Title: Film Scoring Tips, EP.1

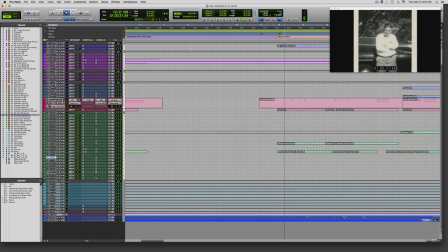(29:12) Herman favored colorful.
Keeping the same tempo, I needed a bar of 3/4 at measure 11 to start the music again on a downbeat at measure 12. Once the music comes back in, there's another 4-bar phrase that is a continuation of the previous music with another stop on beat 2,
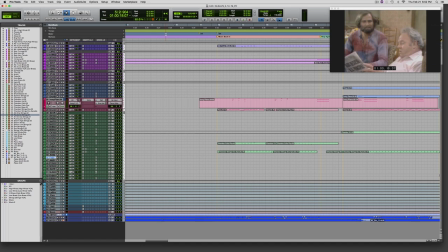(29:30)
this time with a piano added to the sustained horn. Also to note that this music moves the narrative with a very sparse melodic content.
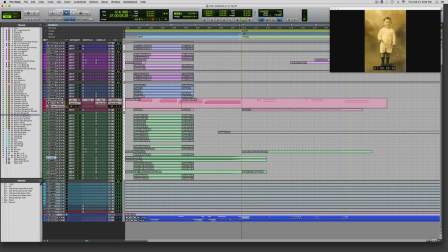(29:38)
I just have those notes in the piano. Listen.
Norman Milton Lear grew up in New Haven, Connecticut.
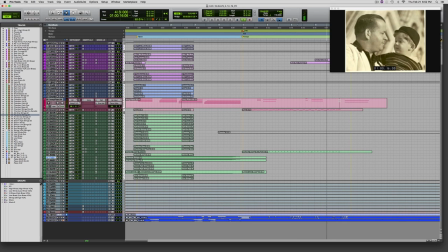(29:46) His father, Herman, gave him the nickname Meathead. Let me tell you something, Mr. Punker.
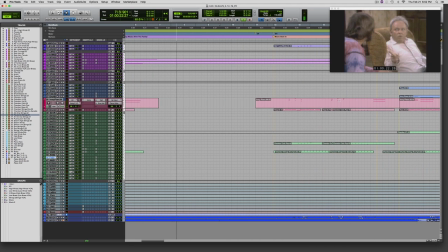(29:53) No, let me tell you something, Mr. Stivic. You are a meathead. What did you call me? A meathead. Dead from the neck up. Meathead.
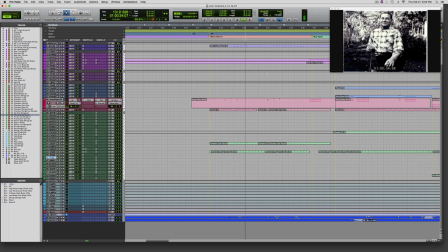(30:04) Herman favored colorful expressions, often encouraging Norman's mother, Jeanette, a.k.a. Ding Dong, to stifle. Will you stifle?
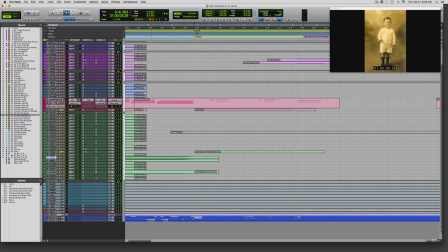(30:16)
In the beginning of the piece, what's keeping the rhythm is just the harp and the chamber strings. The second time through, I add a line in the cello, and there's low winds.
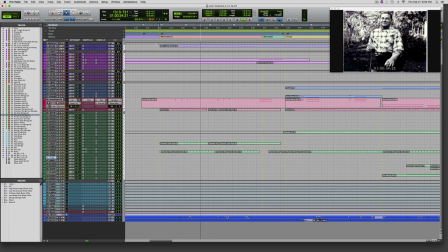(30:38)
Right? And again, the way that I've timed out these descending lines here is that they're a little humorous. Just a little humorous. I don't want to go over the top.
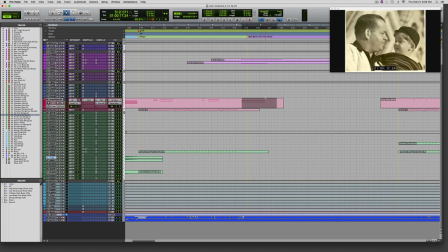(30:59)
And even though there is a piano on the French horn right here, this piano is hit harder and it's more in the forefront.
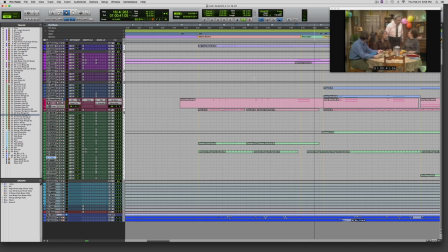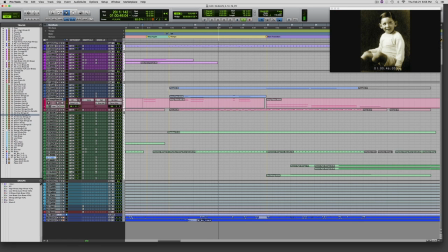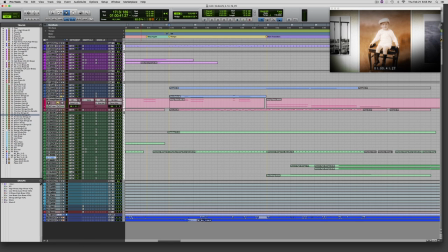(31:16)
Right, so this time through I've got the piano doubled with the bells. Right, it's a nice subtle touch. So I'm just adding every time through a little variation. It's not exact repetition. I want this story to keep developing. So if you keep changing the orchestration a little bit, changing the music a little bit,
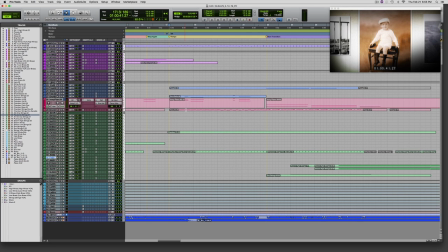(31:36)
you get this circular feeling of the music constantly changing and evolving to go along, and that helps to move the narrative along. So let's now go back to the beginning and listen to all this from the open with the dialogue.
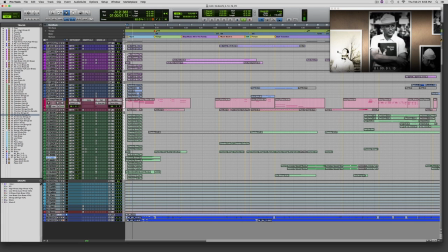(31:48) Well, I have never been in a situation in my life, however tragic,
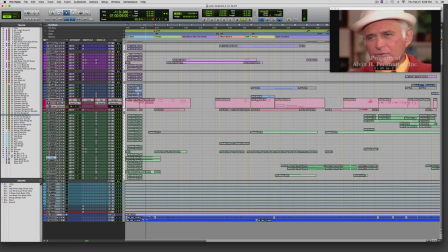(31:52) where I didn't see some comedy, just growing up the way I grew up. Norman Milton Lear grew up in New Haven, Connecticut. His father, Herman, gave him the nickname Meathead.
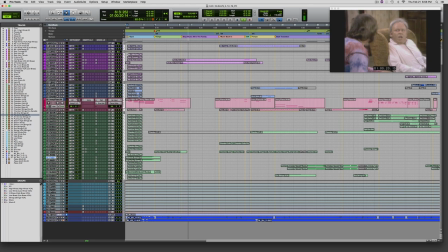(32:06) Let me tell you something, Mr. Punker. No, let me tell you something, Mr. Stivic. You are a meathead. What did you call me? A meathead. Dead from the neck up. Meathead.
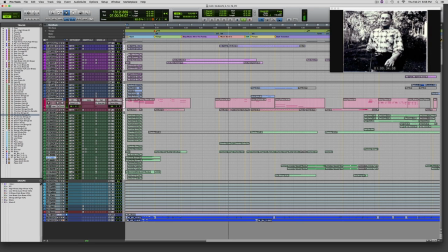(32:20) Herman favored colorful expressions, often encouraging Norman's mother, Jeanette, a.k.a. Ding Dong, to stifle. Will you stifle?
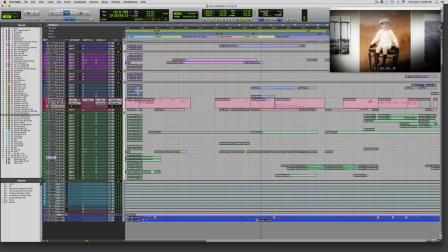(32:31) Young Norman was an astute observer, never forgetting the experiences or words that shaped him.
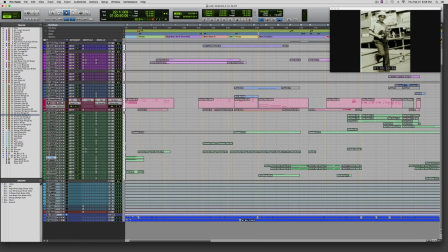(32:40)
So the next music change starts at measure 22. The goal here was to continue the feel of the music, but start to move to a darker tone when the Father Coughlin clip comes in. The music so far has been in F major, and I want to end on some sort of minor chord for the next bit.
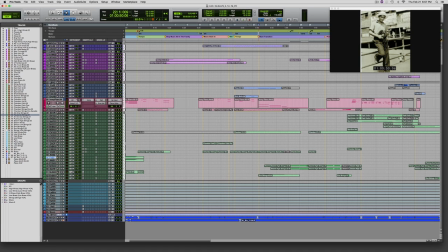(32:59)
My thought was that if I went to D minor, the bass note would be lower than on the F major, and that would not let me ratchet up the intensity a little bit. I go up a whole step to G minor and add a few timpani hits, and gradually fade in some very tense high strings using one of the Evo string patches.
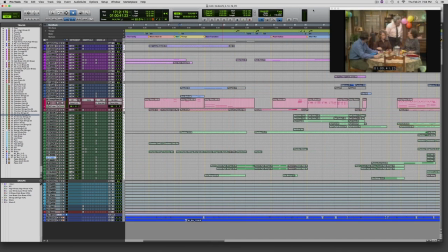(33:18)
So let's listen to that.